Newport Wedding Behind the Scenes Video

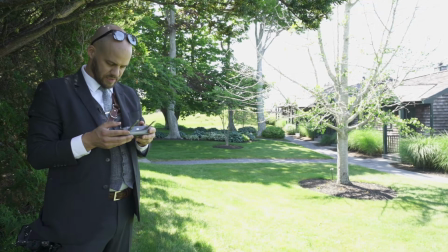249s
What I try to do is to get some slow strafing.
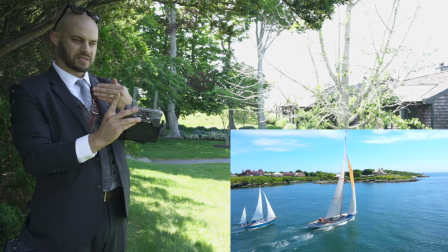254s
So I'll strafe around a subject and then also pan the camera up just subtly.
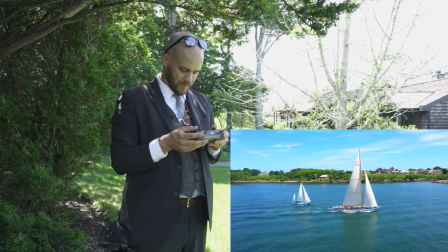259s
I think it gives it more of a like a dynamic kind of a look as opposed to just like flying head-on
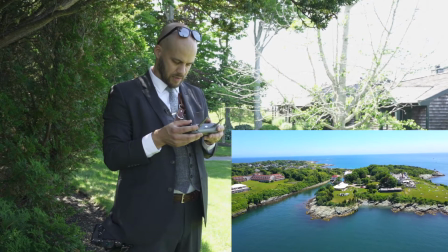267s
at something just because it's easy and takes a little finesse with the joysticks in a way.
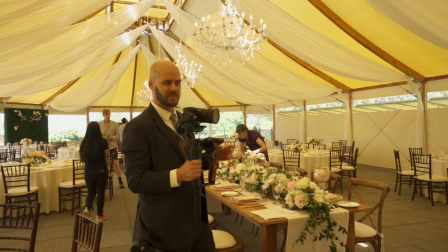275s
Something in the foreground always kind of helps make your shot I think a little more interesting.
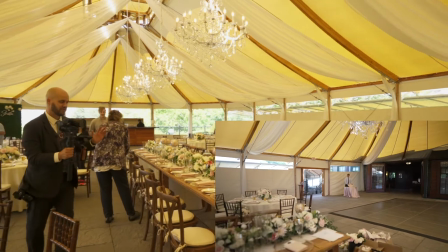280s
So I'm like just trying to get the chair moving in front of the table setting here.
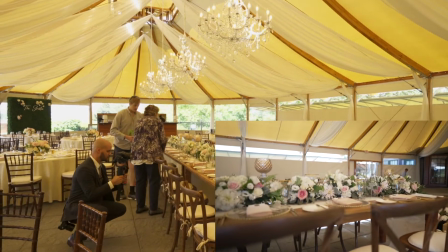286s
Looks really cool.
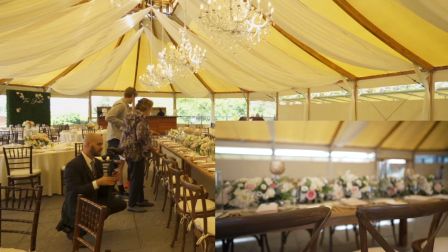289s
I gotta get off autofocus here. Go manual.
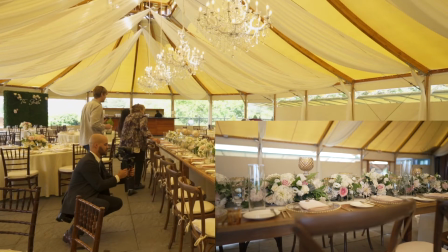295s
The camera wants to focus on the chair and not the tablescape.
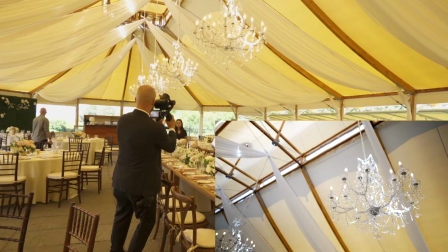So we're just scouting like a good first look location. Lighting's not so great but get the mic once the groom shows up get the mic on him and get him in place for first look.
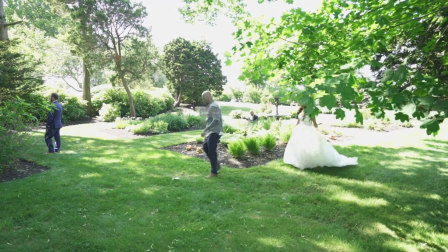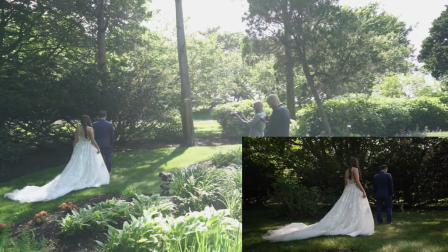327s
Turn to my side and look at it.
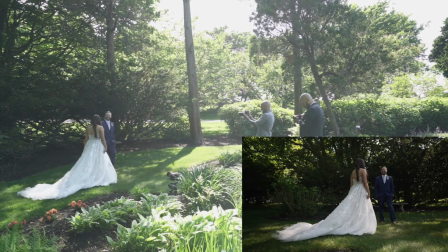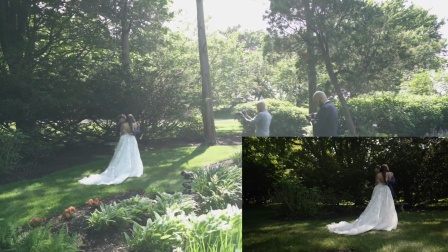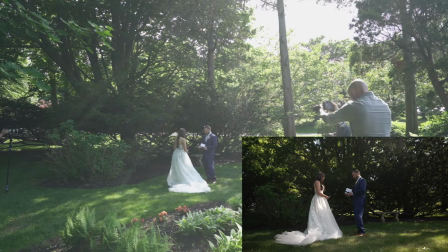339s You're having a amazing day. I'm so excited that today is finally a spot where I can call you right now.
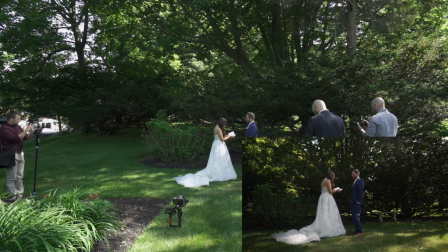345s You have always been supported to help me grow as a person.
Can we steal this time?
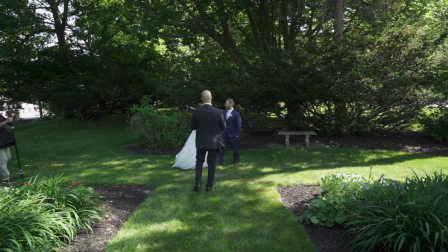351s
You guys just kind of like get in close, have a little moment while we're all kind of just hanging out.
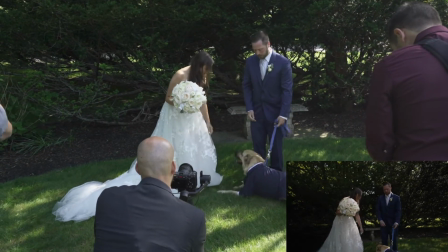357s
Hey, Evan, can I see some of those treats, please? I'm going to need that. Oh, you're great.
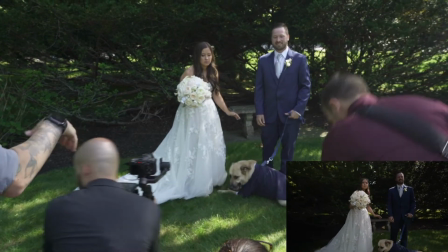362s
Right here? Yeah, yeah, absolutely.
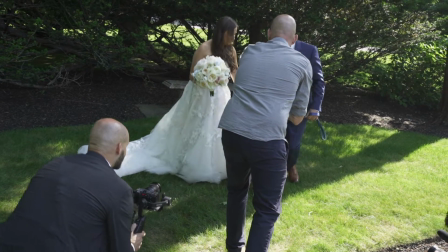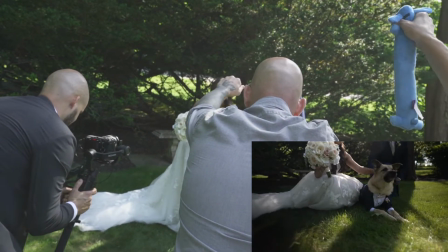369s
Good boy, sit, stay, who's a good boy? All the attention on him. So we just did first look with the couple, went really well. Got three different angles, one on a gimbal sort of down low, the other myself on an 85 and Justin on a 70-200. They're doing family stuff right now. I usually get like a little bit of family stuff, I don't go too crazy. It's more the photographer's sort of realm. More important for them to get every iteration. So I'll get a little bit here and then we'll jump over and start prepping for ceremony.
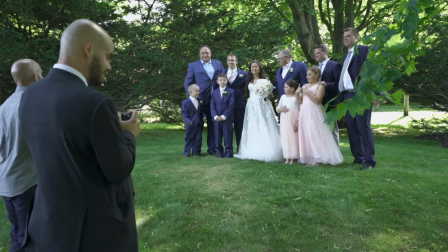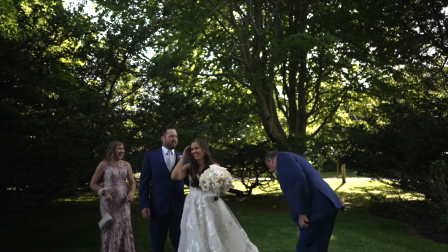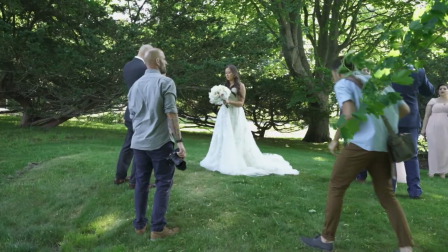415s
Beautiful.
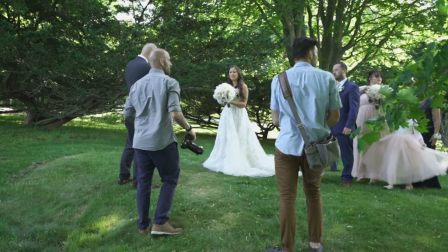419s
What am I doing for my friend? No, that's good. Yeah, yeah. All right, we've got 15 minutes. All right, all right. Am I doing while she's taking it?
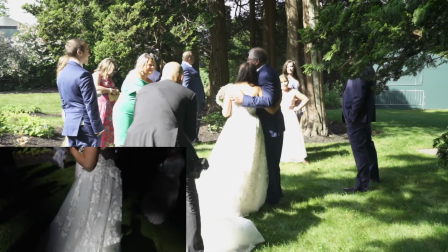427s
Yeah, hold on.
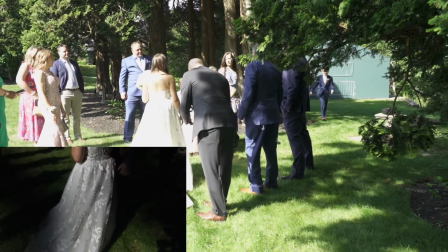432s
That's a cute picture. Yeah. Ow. All right, we're walking and talking again.
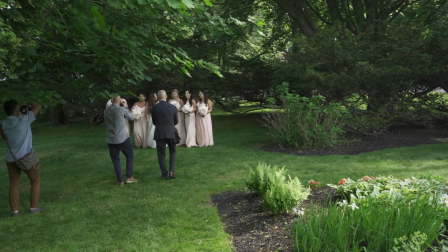439s
All right, here we go. Go. Smile, smile. A lot of head turning.
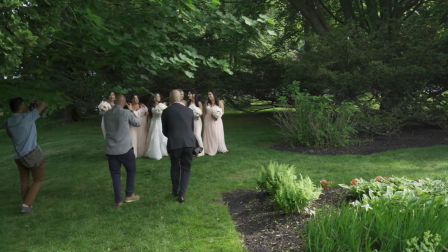445s
Everybody's so big.
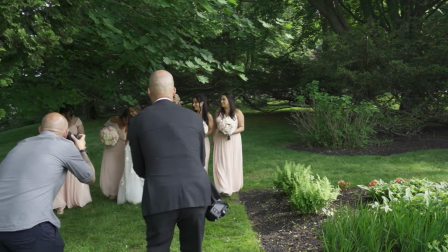448s
It's so big. Oh, my hair, can I, can we talk to you brother pushing me out? Yeah, go faster, go faster.
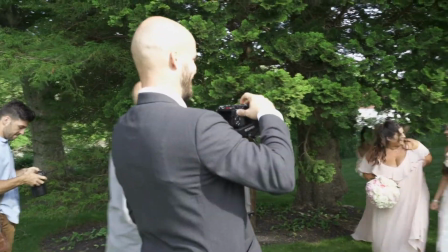456s
Tree! Getting ready to start the ceremony here. Already talked to the DJ, the guy with the PA system. So we got everything. Gonna rock the mix pre three with a XLR cable.